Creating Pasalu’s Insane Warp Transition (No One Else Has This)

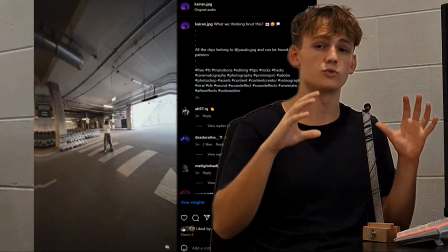0:00 I recreated Pasalu's insane warp transition, but surely this is an effect that a lot of people know how to do, right? After hours of searching, I can confidently say that nobody else knows how to make this. So I'm going to give you every effect, every layer, every trick, everything that you need to make Pasalu's insane warp transition.
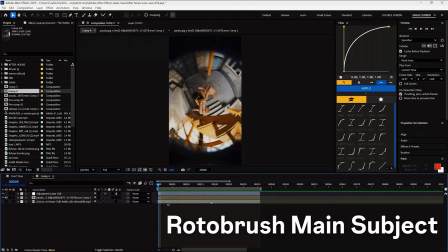0:25 First things first, we're going to roto brush out the main subject to separate the background.
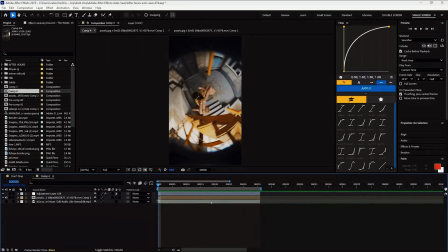0:29 This way the warp effect won't affect the subject. So just select the roto brush tool and do a quick roto brush.
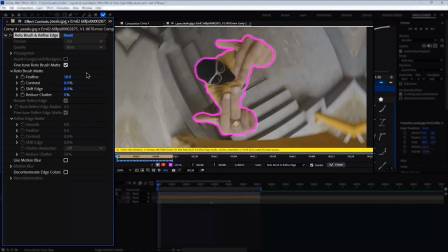0:36 Turn the feather up to about 10 and the contrast all the way to 0. After you've frozen that, we want to export it with a see-through background.
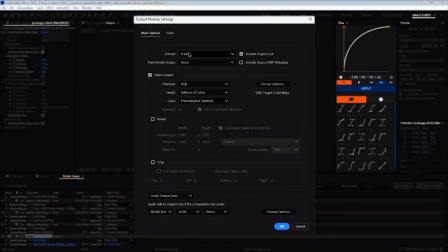0:44 Click on File, Export, Add to Render Queue. So you want to change the format to QuickTime and the channels to RGB plus alpha.
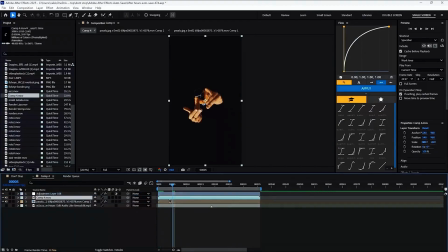0:53 Then just click on render. After that, drag the render back onto your clip above the roto brush and then delete the roto brush from the bottom layer.
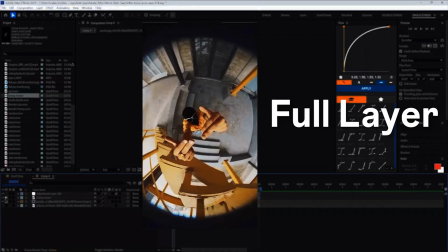1:01 You should be left with a full layer and a subject only layer.
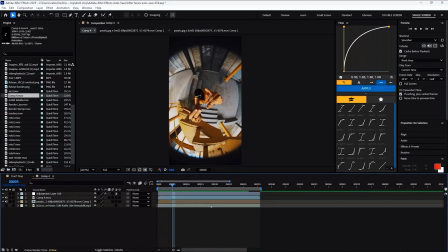1:05 Now the effects won't hit the subject, causing a really janky ass effect. So from now on, we're going to be adding every effect to this bottom layer, starting with S_warp fisheye.
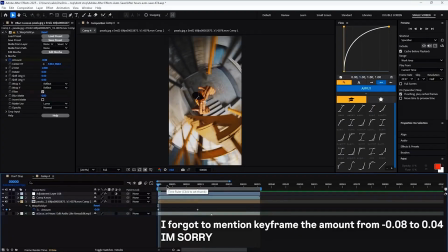1:17 This is just going to stretch the edges out at the beginning to help center the warp and guide the other effects.
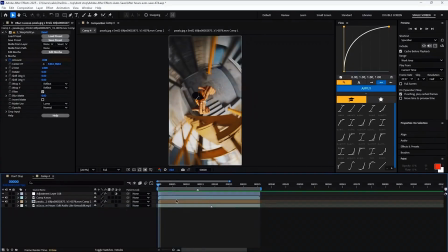1:22 Have you ever thrown a rock into the water and seen the ripples across the top? That's what we're trying to recreate with the effect S_warp puddle. This one's probably going to have the biggest impact on the quality of the overall effect, so just bear with me while we go through its settings. We'll kick off with the easy ones, the ones that don't need keyframing.
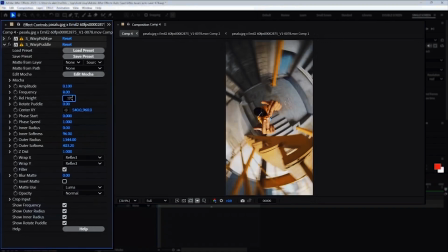1:40 So turn your rel height to 1.170, the phase speed to 0.01, the inner radius to 68, and both the inner and outer softness to about 20,000.
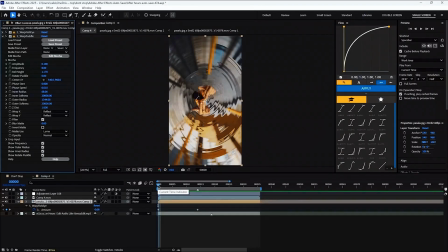1:56 Now for the keyframes. But before I start, just know that none of the keyframes across any of the effects have to be any longer or any shorter than the rest.
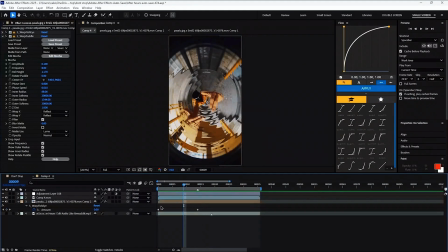2:04 They should all match each other right on from start to end. So with that, there are three settings that we need to apply.
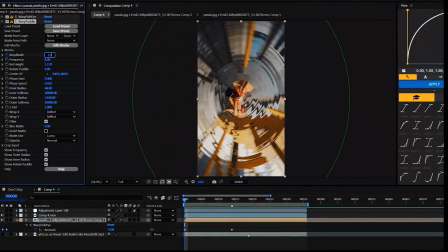2:11 The amplitude goes from 0.4 down to 0.
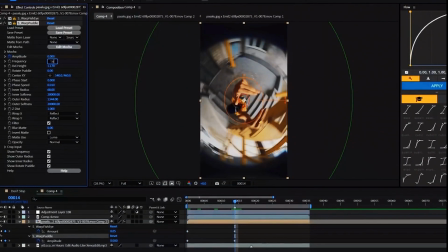2:15 The frequency is 2.22. to 1.62, and the phase start goes from 0 to 0.255.
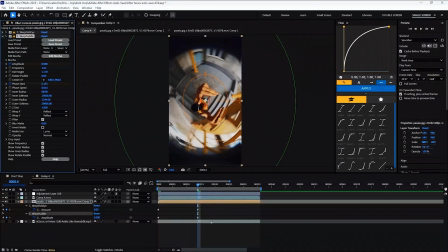2:24 Thanks to this, the other effects will really pull together and it will make the impact from the last clip flow over to the next,
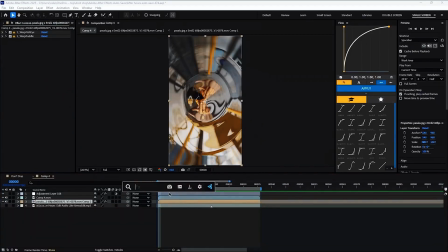2:30 making for a buttery smooth transition. Speaking of butter, I have the source and it is called Turbulent Displace. This is going to warp the screen in random swivels as opposed to ripples. Now, haven't we got enough warps, Kaylin? Shut up. This is my tutorial and I'll say when it's enough.
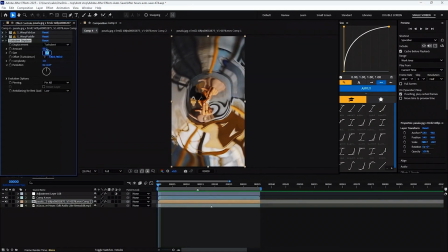2:50 Like before, we will start off with the settings that don't need to be keyed. So up the size to 185 and the complexity up to 2.
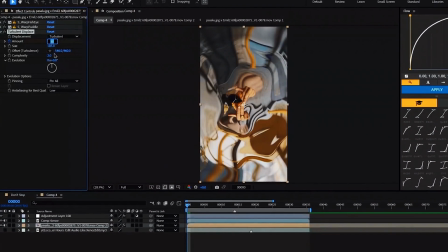2:58 Now frame the amount from 85 all the way down to 0.
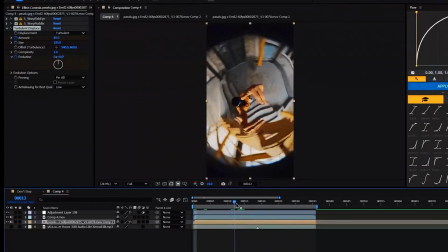3:05 And then the evolution from 0 all the way up to 280.
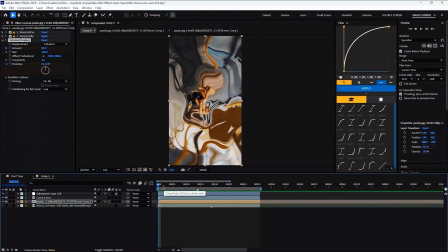3:11 Now, because I'm such a nice guy, I want to let you in on another tip. While I was adding this displacement, I noticed that it did not really stay centered because my subject kind of moves around. So to get around this, you can keyframe the offset.
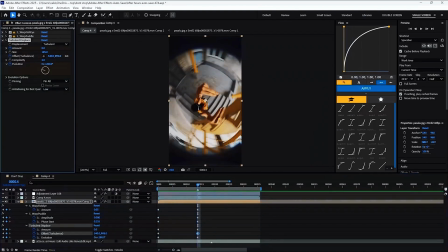3:24 This is really just telling the turbulent where to center out from, and it always looks better when that spot is underneath your subject.
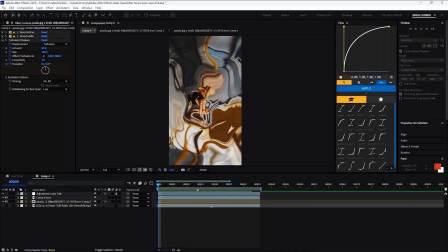3:31 Now, after all that trouble, I will tell you that this isn't actually a necessary effect. But if you don't add it, I will find you because it just looks so goddamn good and it really blends everything together. Speaking of blending, guess what, guys? Another warp. No, I'm just joking.
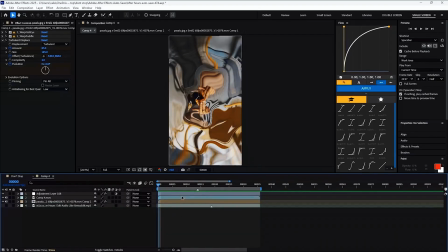3:50 Instead, we're actually going to use S_distort chroma.
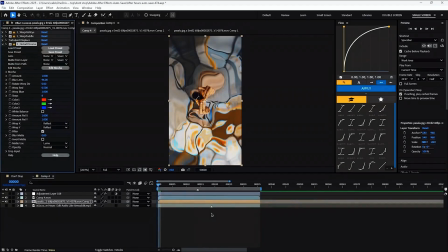3:55 I guess you can call this a warp, but it's more of an effect that adds some variety to the color instead of the position.
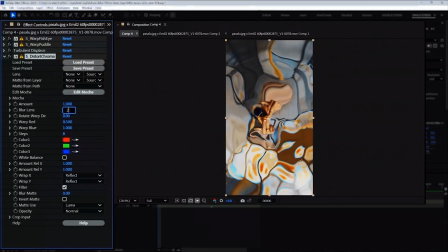4:01 And it's really simple. Just change the blur lens to 260. And the rotate warp DIR to about 68.
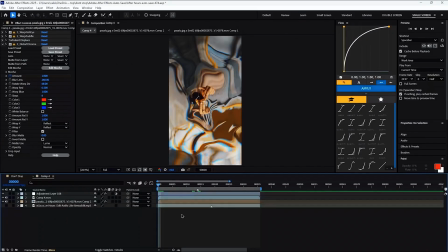4:08 Then just key the amount from 1 to 0. It really just helps warps the color a bit since the last couple effects don't really do that. Now, if you had a fisheye on any of your clips, you might notice that it doesn't really match the last clip or it's just completely fucked up from the warping.
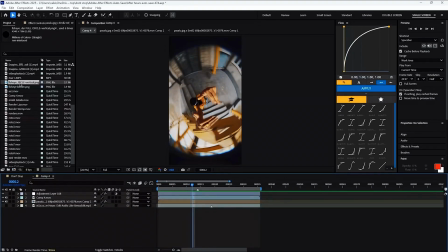4:24 Don't worry, it doesn't matter in the slightest because we're just going to import a fake fisheye overlay. You just want to make it a little bit smaller than the original fisheye so that you can't tell that it is an overlay. This is going to stop the fisheyes from clashing between each clips, and if you mess around with the scale keyframes,
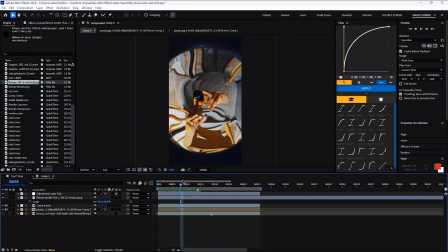4:42 you can actually make your transition really smooth so you won't be able to tell that there's a cut.
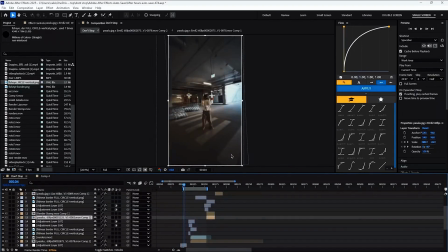4:47 In this clip here, I actually keyframed the scale of the fisheye just to make it come in as the transition hit, and it made it look very smooth.
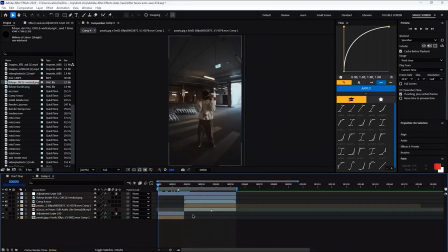4:59 Now, you must be looking at your transition thinking, I'm so glad that's over now. I've just got an absolute dope transition. But you're wrong, because I've got some sauce and seasoning that will make it even better.
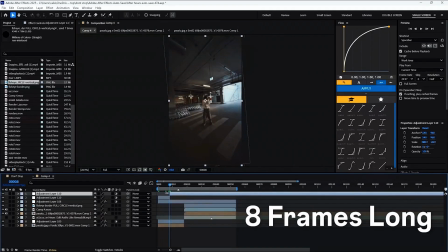5:13 We're just going to add an adjustment layer that is 8 frames long. We're going to do this because we just want 4 frames on either side of the transition.
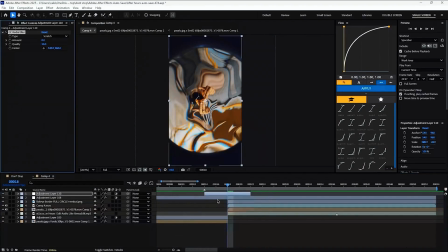5:21 Then just add the effect CC radial blur. Now, instead of a normal blur, we can make this one go in specific directions, which will just undoubtedly tie together all the effects that we've added so far.
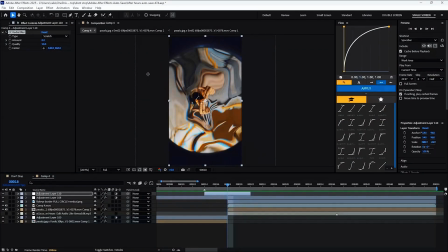5:34 So here's where it gets interesting. If you're doing a zoom transition, either in or out, you want to change the mode to fading zoom.
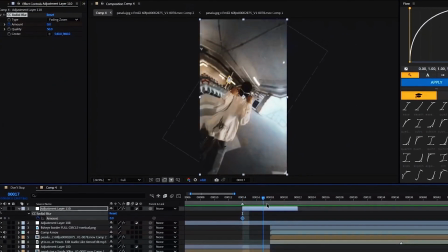5:41 You're going to keyframe the amount from 0, then go 1 frame before the cut and change it to 50.
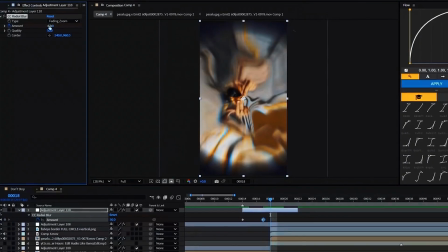5:47 Then go 1 frame over on the cut and change it to negative 50, and then go to the end and change it to 0.
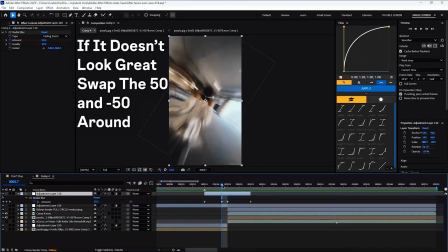5:55 The reason we do this is because the number 50 is the opposite zoom direction that we're going for on the second clip.
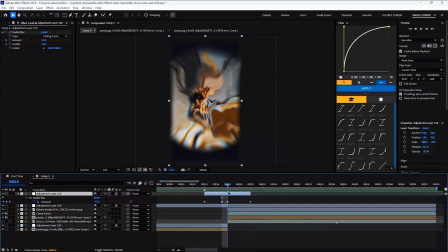6:02 And so what we have to do is, as it hits, just change it to the complete opposite and then keyframe back to 0 again. And it does a really nice smooth transition.
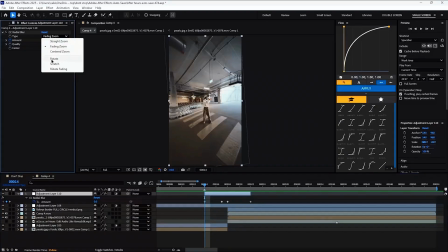6:10 If you're doing a rotate transition, you actually want to change the type to rotate, but the keys here get really aggressive.
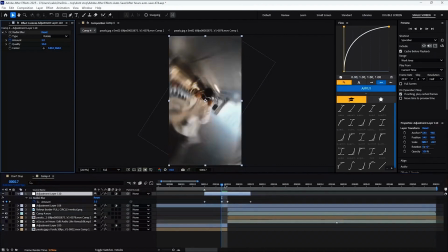6:17 You actually want to change the amount just down to 5 and negative 5, then back to 0.
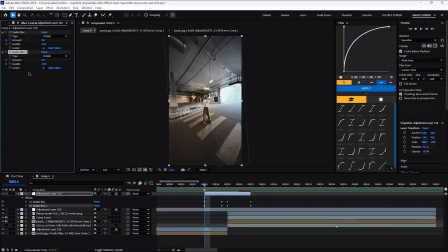6:22 But if you're doing a zoom and a rotate because you're just absolutely crazy, you can actually duplicate the effect and then just key both of them. After that, you are now one of the very few people who know how to make Pasalu's insane warp transition from every effect to every key. Since you stayed the entire video, I want to give you one final tip that'll really elevate this effect to the next level. And I promise you, I saved this for the people who didn't click off my video, because I knew if you knew this, it would put you leagues above everyone else.
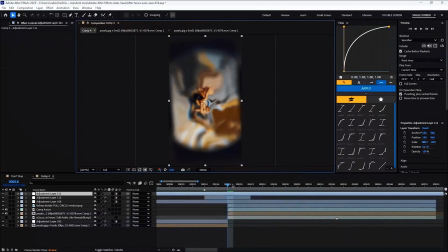6:54 So add a second adjustment layer, but this one's going to be very special.
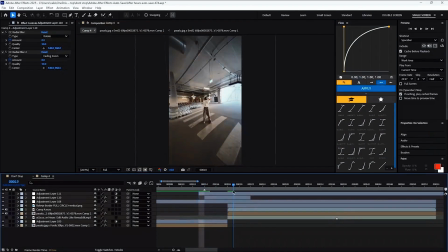6:59 You want to count back 5 frames before the impact, and then you want to go 10 frames in front of the impact, and then cut it in both spots, and then keyframe the amplitude from 0 to 1,
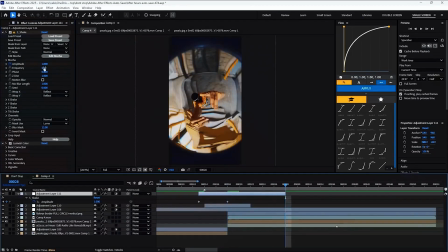7:13 back down to 0, making sure that it hits on the cut.
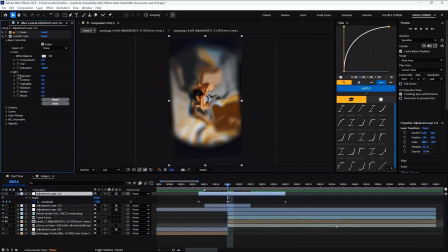7:16 And then in the Lumetri color under the basic correction, we want to keyframe the exposure the exact same way. So from 0 up to 1 and back down to 0. So now you're probably looking at your effect.
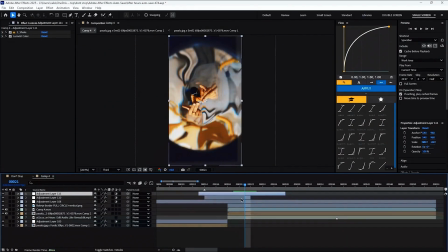7:28 It looks pretty cool, but you've got these edges here. This is from the shake and it's from the radial blur. You just got to put on a motion tile, drag it on top of the rest of them, and then these lines will all go away.
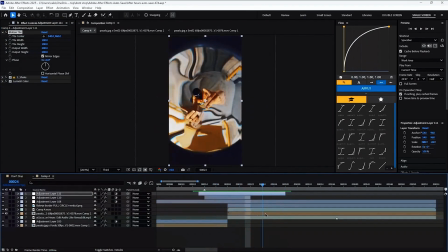7:41 And just like that, you are now one of the very few people who know how to make Pasalu's insane warp transition. Before I sign off, I have a confession to make. This video was posted to my community almost a week in advance. So if you want early access to videos like this, I suggest that you join it down below. But that was a full breakdown of Pasalu's warp transition that you won't find anywhere else. We went super deep into every effect and every key, and now you're one of the very few people who know how to make it.